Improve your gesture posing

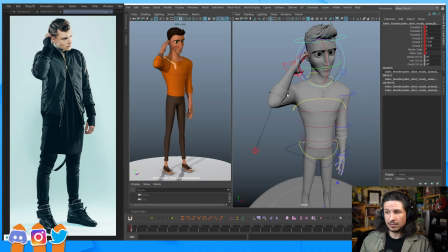So let's kind of just pose this out and really pay attention to the details.
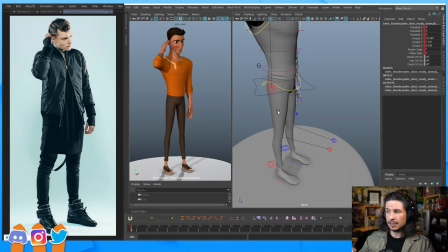And again, revert back to that or refer back to that checklist if ever you're unsure of if you're missing something or not.
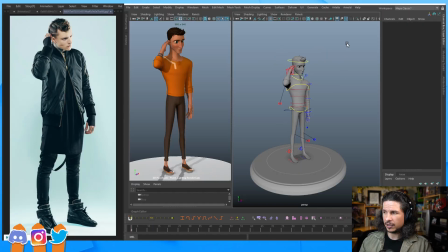So let's take this pose, and we're actually going to make a new key here. So just so we can compare the two. So let's key all.
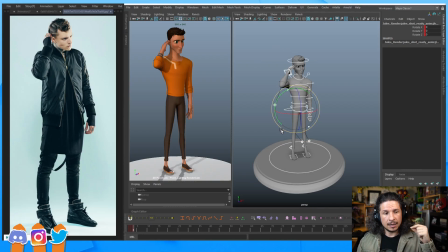And this time, whenever I start, I like to start from the hips and feet first. Typically the feet, just because, especially on a pose, they kind of tell a lot of where the weight of the character is going to be, how the character is going to be posed out.
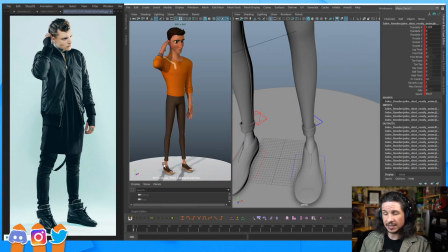So looking at the feet first, first thing, just like we had mentioned here, the feet are pointing outwards. And sleep deprived, hey, thank you so much for the sub. Oh, I really appreciate that.
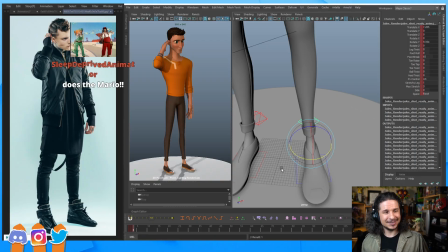Thank you so much. That's super nice of you. And I just noticed, Tara, thank you so much for keeping me alive with the water reminders.
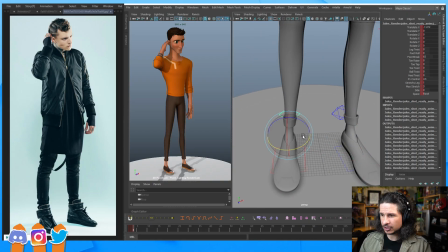So let's just quickly put the feet at a little bit of an angle here. Already, look at how much more. Oh, geez. Just Oni, thank you so much for the gift subs. Oh, geez. Thank you so much. And hey, Peon, my Peon.
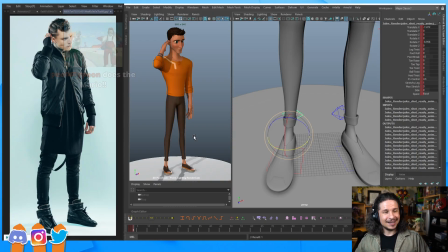Hey, it's been a while. How's it going? Oh, thank you so much, Jazoni. I really appreciate that. And Makadane, welcome. And Dak, welcome as well. That was super nice of you.
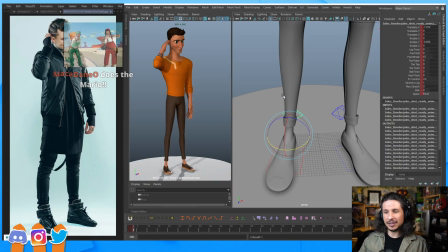So we've posed the feet and already that makes a difference. So for example, if we just go back and forth here, you can see how the
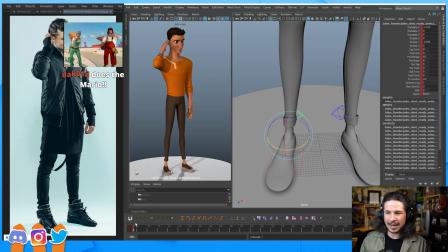feet just feel a little bit more alive just by taking that little, putting them out slightly. Now, another thing we can watch is the angle of the feet.
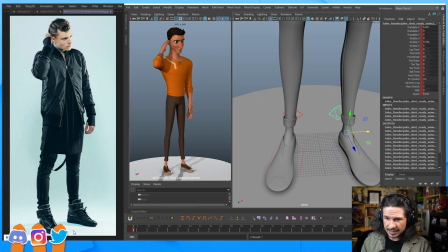Usually one foot's going to be a little bit more forward than the other. So in this case, I kind of feel like the screen left foot is ever so slightly forward. And this adds to the twist. If we actually look at this here, and let's make sure I'm on a separate layer.
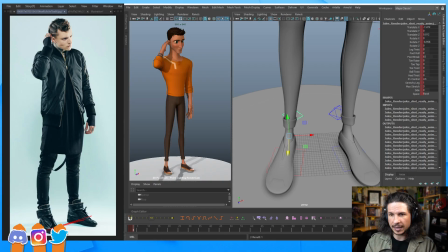There's the line of the feet going this way and the line of the body going this way. If we bring them closer together, see how they're not parallel?
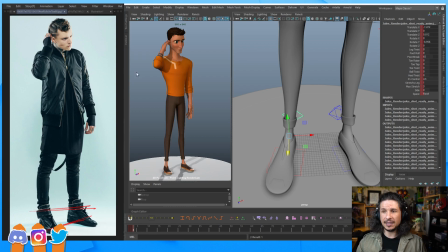The program that I'm using to draw is Clip Studio Paint. The one that I'm using with the 3D rig is Maya. I just bumped them side by side. But if we look at the shoulders and the feet, oh, there's an offset there.
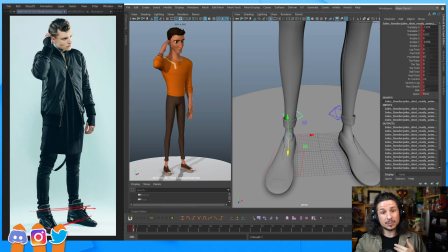There's a twist in there. So when we were looking at contrapposto twist, this is where we'd see it. We can actually also look at the shoulders here. So the shoulders are angled this way. Hips are kind of angled more straight. So there's our contrapposto.
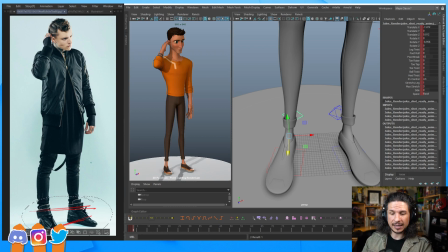So we're paying attention to these. We're looking for these. Okay.
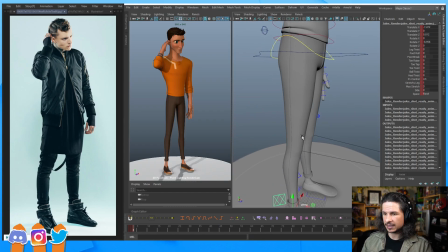So we've got the feet. I moved this one ever so slightly forward. Perfect. Now, let's look at the hips.
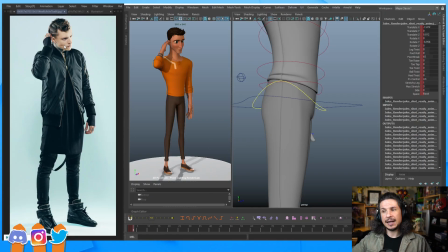So I next look at the hips and the main line of action of the body. The main line of action is this. There's this curve to it. I'm exaggerating it a little bit here, but he's leading with his hips.
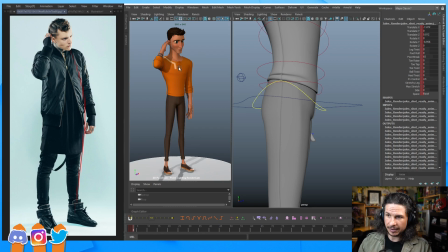His hips are actually more forward than his chest. If we look at our pose, everything is just perfectly in line. It's boring. If we go a straight line from the hips all the way to the neck, it's in line.
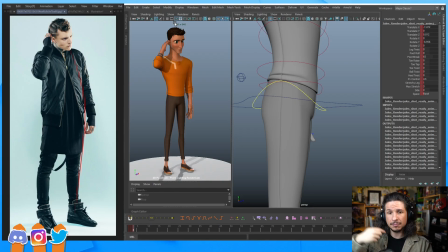To the head, it's in line. Middle of the head, middle of the neck, middle of the hips. Blech.
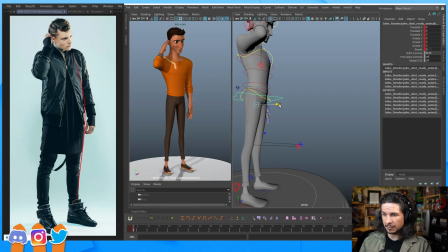So let's just bump him forward. Push those hips forward. Get him to lean slightly. As you're posing, always look at your pose from all angles.
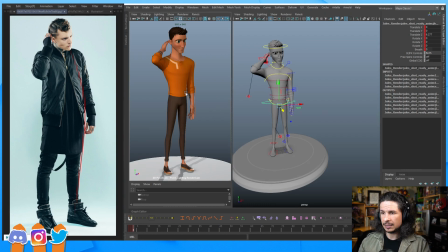So I'm not just looking at it from this view right here and just moving that on its own. I am moving all the views together. So I'll look at this.
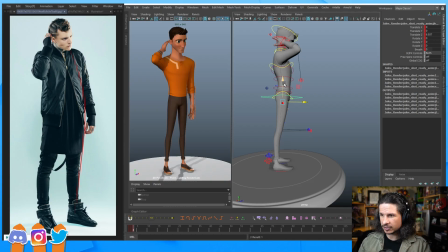Okay, how far forward do I want to go? Not too far so that he's out of balance, but just enough that it's interesting. Get those legs nice and straight. Okay. Now, while we're still on the hips, let's think of the rotations.
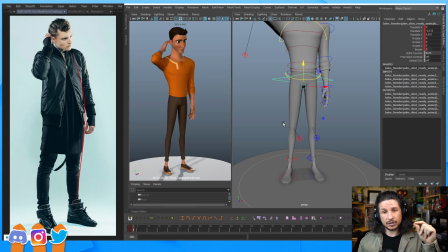So whenever I'm posing, I like to go through my checklist of translations and rotations. You've got your translate X, Y, and Z, your rotations X, Y, and Z. So that's your side to side, up and down, forward, back.
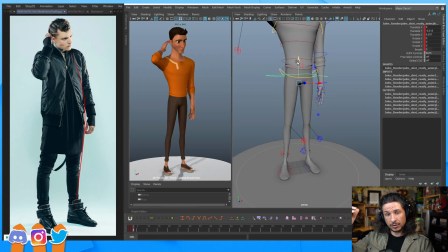Well, let's go through and make sure we apply a little bit of everything. So translate Y, that's the up and down. Well, I know his knees are straight, so I'm going to make sure that those stay straight. Perfect. We already moved him forward, so yay, we're good there.
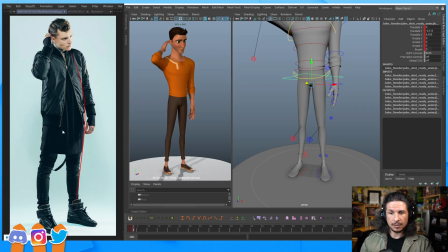But we haven't moved him side to side yet. Well, like we saw in the pose here, he's favoring this leg. This leg is straight, whereas this leg is curved. So let's do that.
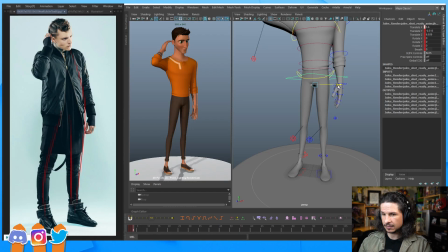Let's favor the one side just a little bit. Like so. Already that's making those legs much more interesting here. We're getting this much more dynamic form to the pose when we're pushing that asymmetry.
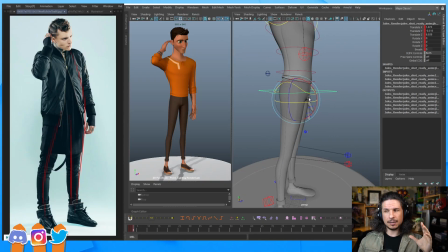Okay, rotations, same thing. On almost any pose, you're going to have a little bit of every rotation in there.
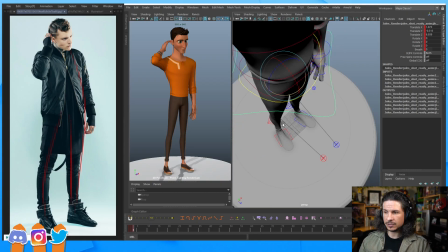So, starting with the hips, rotate Y. So rotate Y is the twist this way, at least in Maya.
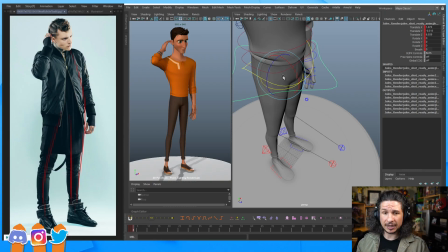If you're in Blender, it's going to be rotate Z. In this case, it's going to follow the feet. The hips are sympathetic to the feet, which means that if I move my let's say my right leg forward, my right hip will also tend to go forward, typically.
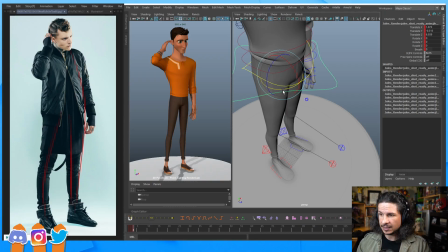So, knowing that this right foot is ever so slightly forward, let's just bump that hip ever so slightly forward on that side as well.
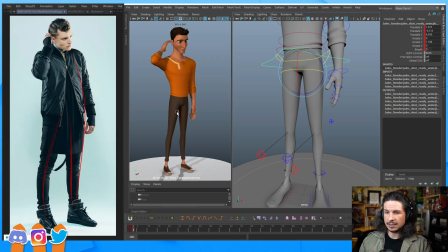Okay. rotate Z. Since he's putting weight into this leg here, more likely he's going to start dipping on the other side, like so.
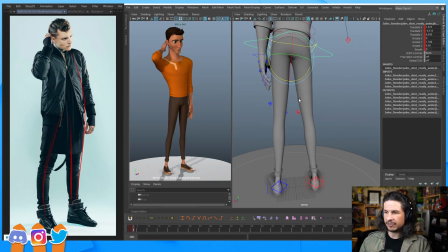I'm exaggerating this a little bit right now, but if he's supporting his weight on this side, the other side's going to dip. It's not being supported as much, so the weight's going to drag it down. So we get something a little bit more like that.
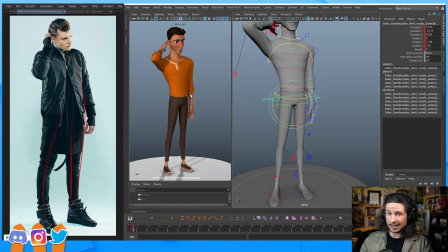And already you can see, look at that curve we're starting to get in the body. It's very similar to what we're starting to get here. Now, rotate X, this is a tricky one. Rotate X is hard to see in reference, but keep in mind that it does the opposite of the body.
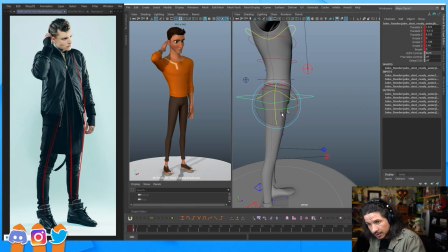So for example, if I lean forward, my hips, so let's actually draw this out. If I lean forward this way, my hips will rotate the other way. So in Maya,
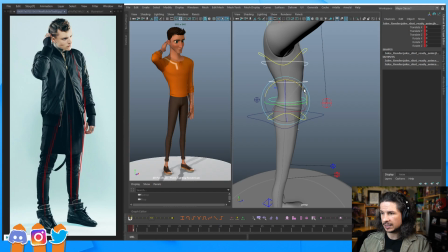if I was to rotate the character forward here, let's say, oh, his poor arm,
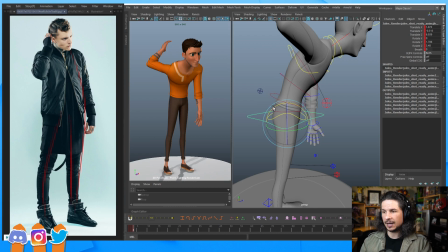the hips would rotate the opposite way and counter that motion. That's the typical idea of it.